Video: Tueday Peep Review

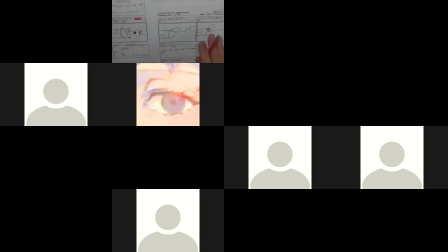(70:12)
Now the can's got smaller, so things are kind of changing size and everything. And that makes it confusing visually for us to be able to tell that this is all scene 6 and these are just pose changes, because everything's kind of fluctuating in size and structure and everything. So that would be a trace back.
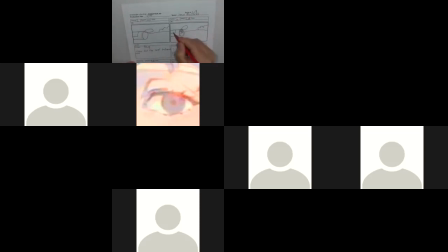(70:30)
So to make sure that that's all the same size. So then when Quack peeks out, you know, we know it's a sequence here.
So Peep, how did the leaf return? Quack, I'll check.
I'm not sure what that sentence means.
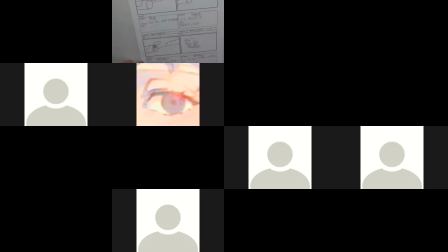(70:54)
Anyways, I'll check. We'll continue.
Narrator, Quack is shocked to see the yellow leaf fly.
So the wind has blown this. So this is a new scene. And so that means this is 4 of 4. So we should have a cut here.
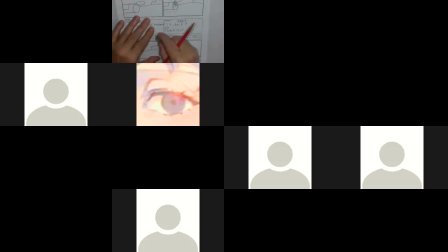(71:13)
Now, not out cut. Oh, that's a bad eraser. Okay. Now this, we just need some reference. I'm not sure this background, what we're looking at, even if, you know, there was a little bit of horizon,
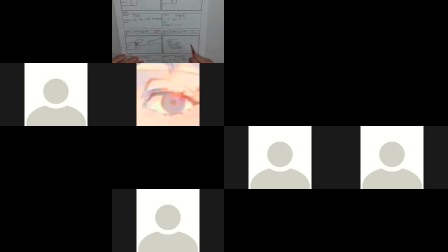(71:29)
and maybe a tree over here, then we see the leaf fly by, that would work. Maybe having a more distinct design for the leaf, you know, even if it's, I guess mine might look more like a feather,
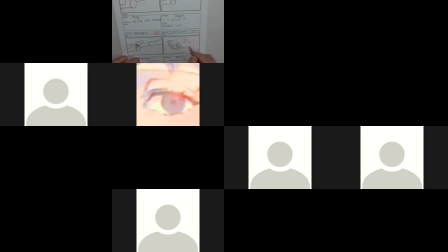(71:46)
but some idea so we can tell that it's a leaf and that it's blowing through. Not sure, this shape is just maybe a little too one-dimensional graphic to make out what it's supposed to be.
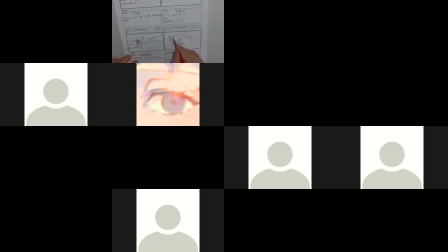(72:00)
So anyway, so it's one shot. Again, you could have multiple poses in, so that, you know, that could be pose A, this could be pose B, to show the direction, the action of that. Then we're going on to page 4 of 5. There's the name, there's everything here.
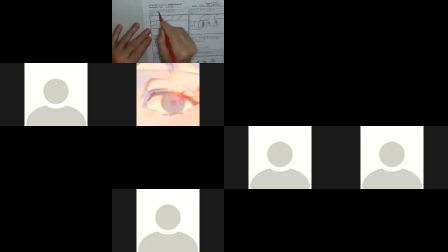(72:22)
So we're cutting back to the same setup, scene 8. So we got 2 of them, 1 of 2, 2 of 2. So this is all good. So we're cutting back to what we had here before. So it's the same as shot 6.
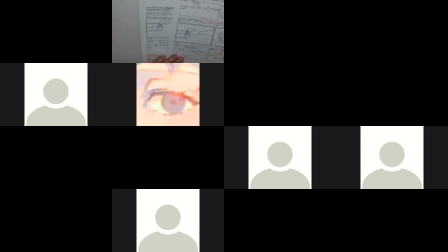(72:40)
We just cut away to 7 to see the leaf blowing along. Then we have Quack. It can fly and it's coming. And now they're all screaming and running out of the can. And now we have a cut.
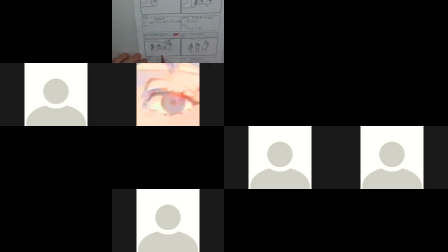(72:59)
And we have 2 poses, so that's not a cut. So scene 9, 1 of 1, 2 of 2, that's good. We see them run in the shot and then stop.
Narrator, as they all run, when they see, they stop.
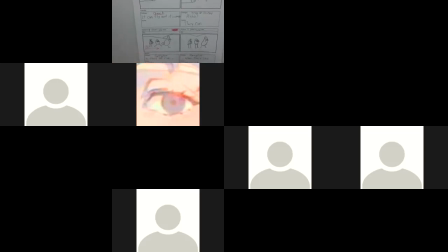(73:19)
Okay. And let's see, here we go. So we cut to scene 10, and narrator, some pack of leaves. Oh, let's see.
They all run when they see some pack of leaves.
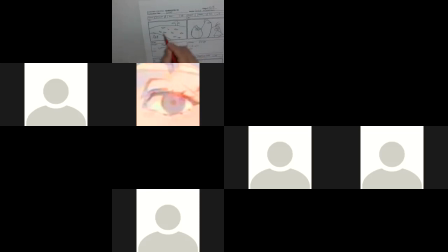(73:37)
So I guess these are all leaves falling out of the tree. So this is the 3 of them. I take it. Again, I think we need an action note to describe what's happening. Even though this is very tiny, trying to keep that a little bit more on model so we can tell it's them and what angle they're looking at things from.
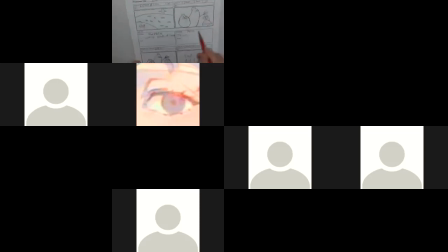(73:54)
And then them, scene 11, and Peep.
Oh no, not again.
So yeah, so it's false. So we can see the leaves are falling off the tree, and we can kind of see the tree here with the branches with the leaves off it.
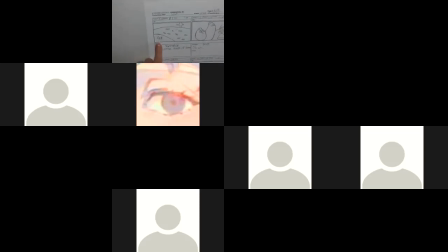(74:12)
So this one, I think we could use, again, a perspective thing to make this work a little better in this shot.